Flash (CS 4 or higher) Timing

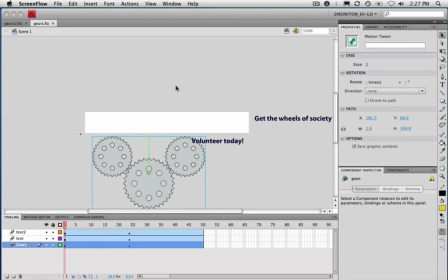This movie, I want to talk about timing and how timing affects basically the viewer's ability to comprehend information. When you think about print design, you deal with flow.
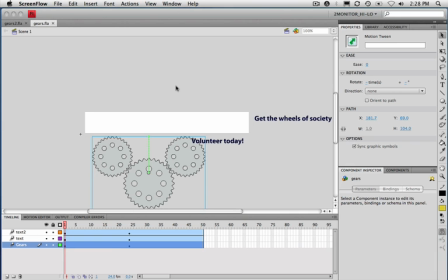What do you want the person to see first, second, and third? And in Flash, when you're dealing with any kind of motion graphics, you really have an ace in the hole there. You get to decide what they see first because you get to put it on the stage first.
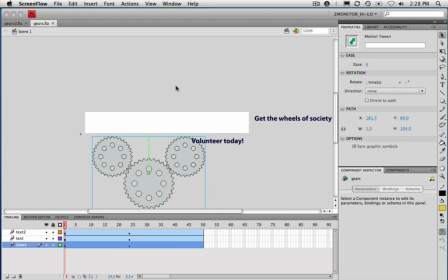I think a common error that people make when they build graphics initially is they have a tendency to want everything to come in at once. And let me give you an example of that. I have here an example of something I think doesn't work very well.
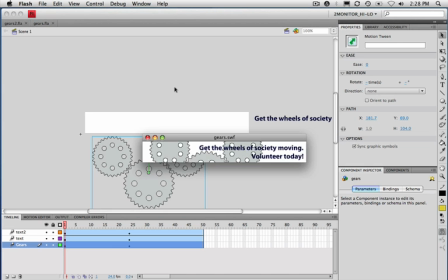In Flash, I'm just testing the movie. We have kind of this little, I don't know,
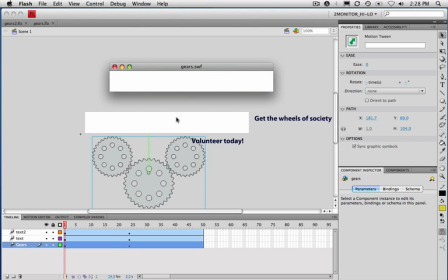constructivist statement here, but volunteering, that's always a good thing. So everything moves in at once. And what's happening here is the designer is asking the viewer to track three different things at once.
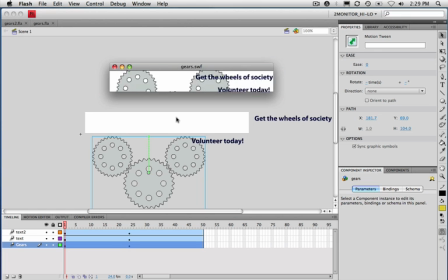And that's a pretty difficult thing. Now, at least get the wheels of society, since it's moving right to left. We kind of easily read over that as it comes in.
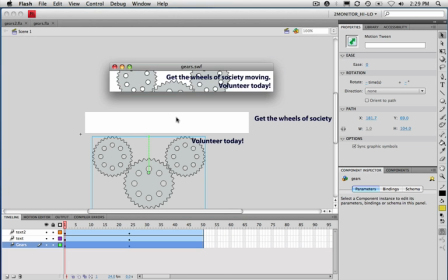But then Volunteer Today comes up and the gears are coming up. It'd be even worse if the gears came down, I guess. So we'd be asked to track in three different directions at once. So instead of this, I'm going to take the same three elements here and I'm going to put them together a little differently.
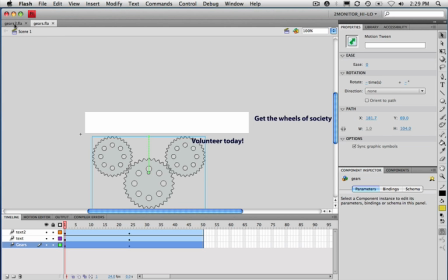Let me show you kind of the fix that I did to this.
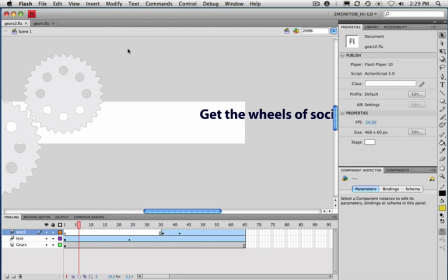Let's run this one. So, first thing is the gears are moving internally anyway. So I decided why have them moving? First of all, it's not really necessary for them to move up.
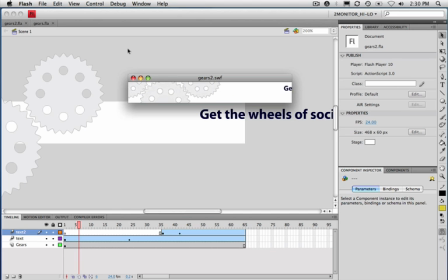Their power is in their rotation anyway. And then that's one less thing for our eyes to track. And the other thing that I wanted to do is I wanted to tone down the gears so that we don't notice,
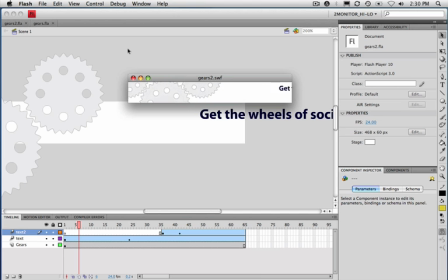so that they don't compete so much with the type. We see the gears just through their movement anyway. So what I did is I did a brightness adjustment on that gear movie clip, and I'll show you how that works.
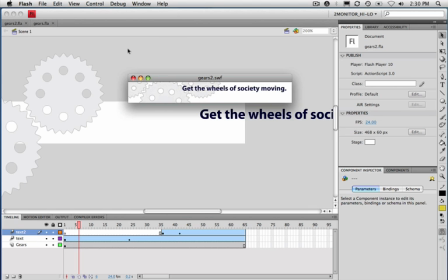And then I slide in the first set of type. And then I have the next set of type pop in afterwards. And I also tried to get the second bit of type to kind of shoot out from the movement of the gear so that it would come out of a location that makes sense.
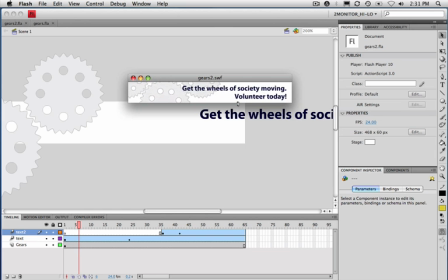So I think this works a little bit better. And in general, we're using about the same amount of time. It looks like we're 65 frames here. The other one's 50 frames.
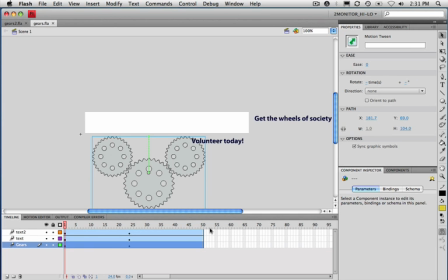So the other one's a little bit faster in its presentation, but for the most part works okay.
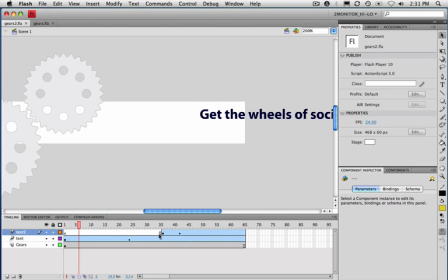So let's look at Gears 2 and just see how it's set up is a little different.
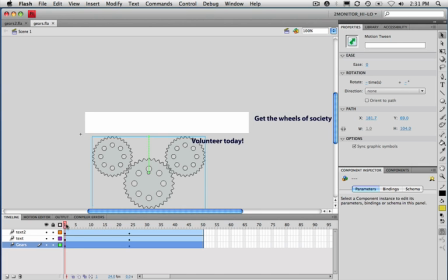Well, let's first see Gears 1. So in the first one, everything comes in and basically lands at frame 23. And then you have this still spot from for the next half of it or so.
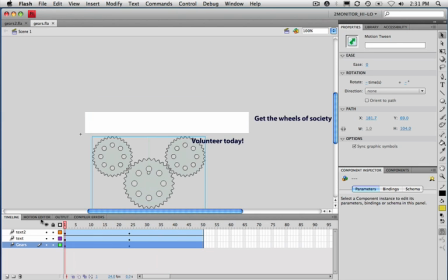So that's what I'm talking about as far as having everything track at once.
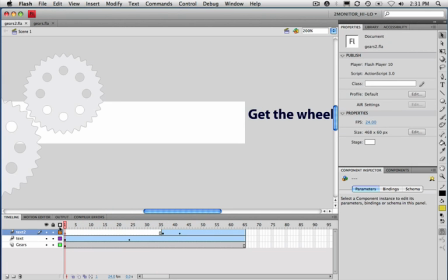In the second movie, the gears are stationary.
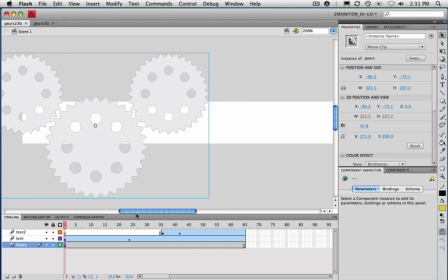They're just sitting over here on the side. I've moved them a little bit so that they're no longer in such a dominant position. They're now kind of secondary.